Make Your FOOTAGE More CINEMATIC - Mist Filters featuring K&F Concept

Hi guys, welcome back to the channel. So you know we're all going a bit 4K these days. I mean, some of these mirrorless cameras can even shoot 8K. And the quality coming out of them is amazing, but some would argue that it's actually a little bit too sharp. And we've lost that sort of film-like feeling that you got from older cameras. And that's where mist filters come in. So mist filters come in different thread sizes depending on what lens you have. I recommend getting the size that fits your biggest lens so you can just get step-up rings to adapt that one filter to the rest of your lenses.
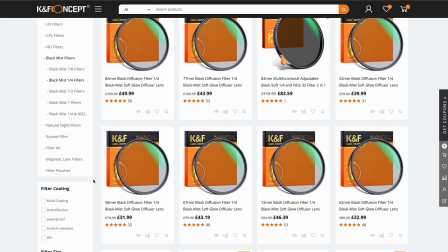(0:31)
I haven't done that. I've gone for the mist filter that fits my 55mm 1.8 for the Sony. At the moment I'm filming with that, but with the mist filter off. So we're gonna switch over to it in a minute to see if it makes the difference.
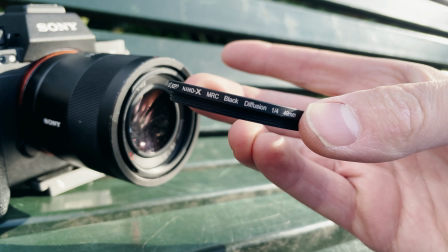(0:43)
This particular mist filter is by K&F Concept, and it was sent to me for review, but all the opinions are my own.
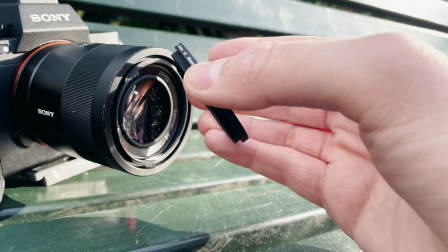(0:50)
The first time they'll be seeing this video is when you guys see it.
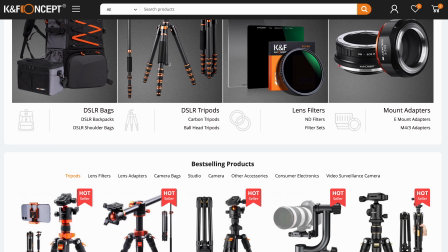(0:52)
If you're not familiar with K&F Concept or Kent Faith, they're a website and they do lots of tripods, accessories, filters, that kind of thing.
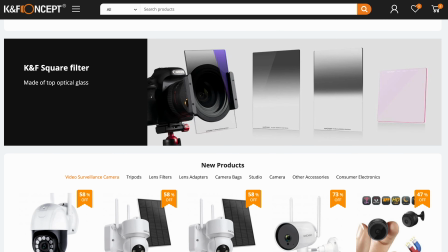(1:00)
And from what I'm seeing, just from testing this one product, it is very good quality stuff. So head on over and check them out if you're interested in that kind of thing. So head on over and check them out if you're interested in that kind of thing. You wanna go now, okay. So what does a mist filter actually do? I'm gonna go ahead and screw this mist filter onto the lens we're using now and see if we can see a difference in the image while I explain to you what it does. So now we've got the mist filter on the lens, you should really see the difference, specifically over here where this harsh light is. It should bloom a little bit more and the highlight roll off is a bit more pleasing. It should be a bit softer around here as well. So I'm just gonna put these images side by side between when I was talking without the filter and now,
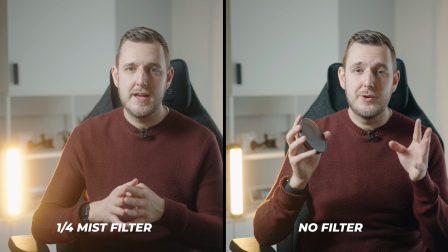(1:42)
and again, you should really see a difference, mainly over here where this harsh light is, but the whole image should be a little bit softer with a little bit more of a pleasing roller.
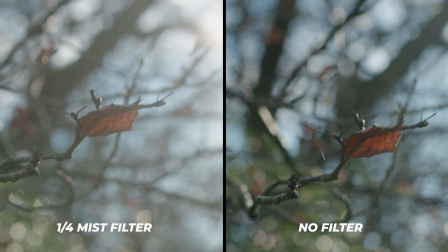(1:49)
So again, these mist filters take away that kind of 4K sharpness, soften the image a bit, without actually ruining the quality.
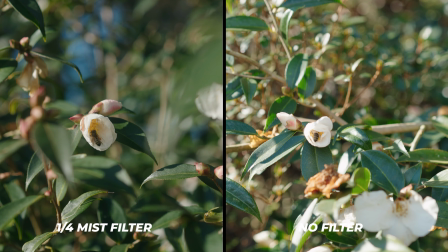(1:56)
They give you that kind of dreamy look and it kind of softens really harsh light, as you can see over here as well.
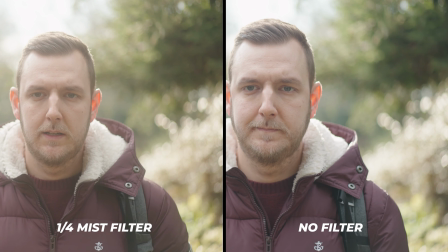(2:02)
It can also be really smooth on faces. So if you use it on faces, you can sort of smooth out those imperfections with the mist filter a little bit. So you can get them in different strengths, 1/8, 1/2, a quarter or one stop. Personally, this is a quarter strength because I didn't want too much of a sort of dreamy look to my images. I just wanted it to be nice and subtle. And you can tell even with a quarter strength, you can definitely notice the difference in the image here.
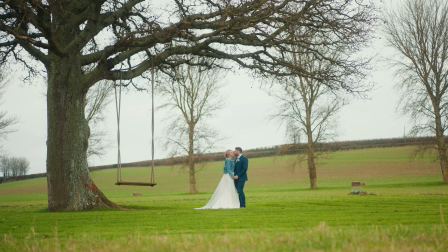(2:26)
So personally, I see this as being useful for wedding videography,
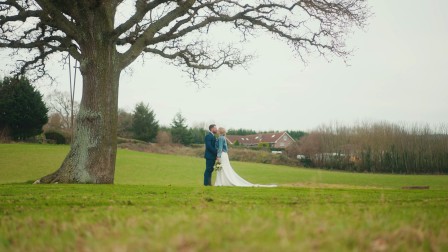(2:30)
as that's something I do a lot of. Just for those shots of the bride getting ready in the morning or those couple shots where you can be a bit more artistic.
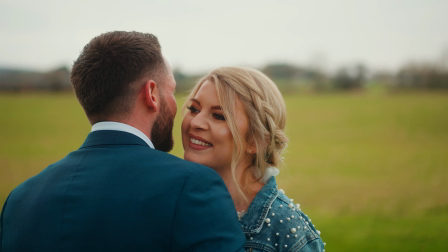(2:37)
It just takes the sharpness out of their faces a bit and again creates that dreamy look with the light that really fits in with the kind of wedding videography look.
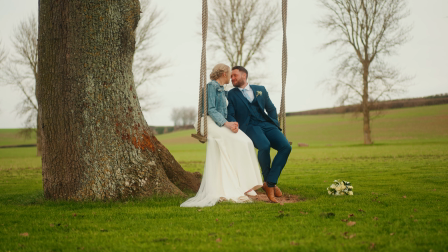(2:45)
So here's some example shots I've taken at an actual wedding and the sun wasn't out too much at this wedding,
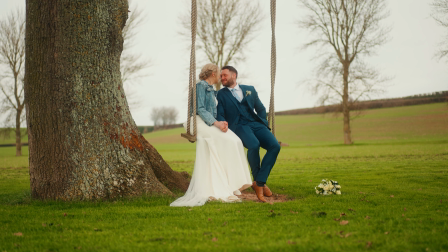(2:51)
so you won't be able to see a huge amount of the blooming that I've just mentioned.
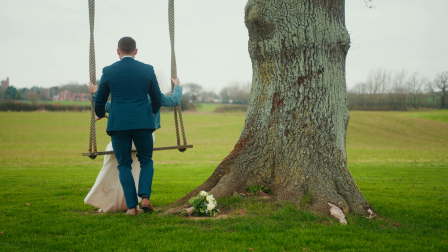(2:54)
But you can see the overall look on their faces is a bit softer and a bit more pleasing than that sharp look you get straight from camera.
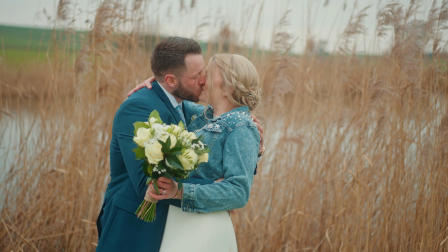(3:02)
Now I'd never actually used a mist filter until K&F sent me one of these. I did actually intend on buying one, but I do really, really love the image. Especially for someone like me who does a lot of wedding videography, I can see it being used for prep to sort of soften up those faces when you've got close-ups of makeup shots, for example. But also couple shots and particularly sunset shots to really soften that harsh sunset light.
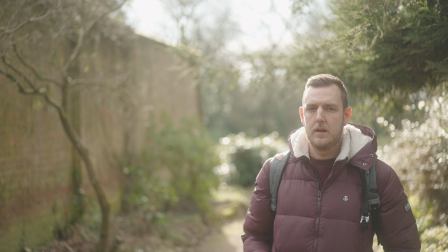(3:23)
I can imagine that'd be really, really good. So I'm really looking forward to using it for that. But it's important to note that it's kind of an acquired taste and a kind of a sort of specialist shot as well.
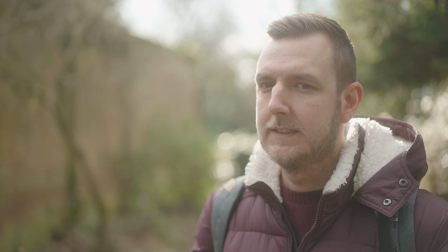(3:32)
So it's not for every single project, but as long as you know your wire and as long as you know the look you're going for, then I definitely like the look from these mist filters.
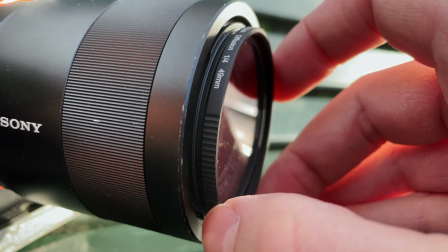(3:39)
And if you do want to buy one from K&F Concept, it comes in this nice little box as well. I'll put a link down below in the description to the official website where you can use my code for 10% off any of the mist filters they've got. And I'll put a link down below to the Amazon website for the quarter mist filter where you get 20% off with a discount code. So that's it from me. Leave a thumbs up if you found this video helpful. Subscribe if you want to see more videos like this on cameras, travel, tech, filming on the go.